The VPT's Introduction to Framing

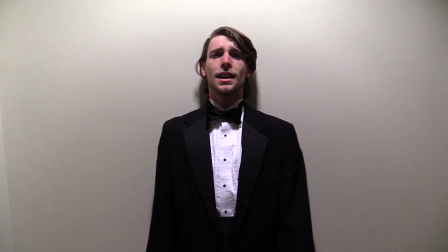[4:23]
Your next tip and trick is to not film directly against the wall because look, I have a mullet.
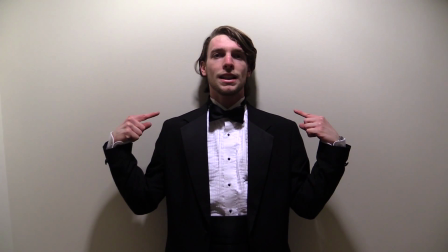[4:29]
Do I actually have a mullet? No.
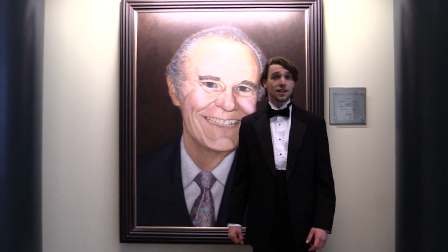[4:34]
Another tip and trick is to not film in front of busy or distracting backgrounds because I'm pretty sure you're not looking at me right now.
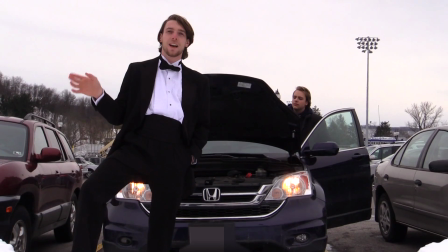[4:44]
Another tip and trick is to not film in front of loud and noisy backgrounds.
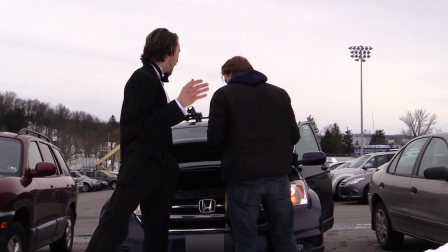[4:55]
Did you have to do that?
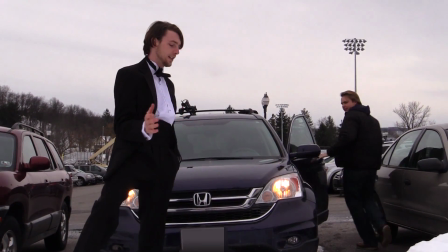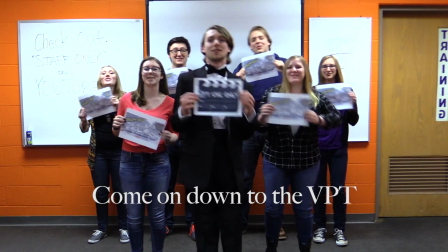[5:12]
Come on down to the VPT. Wow. We just do video stuff.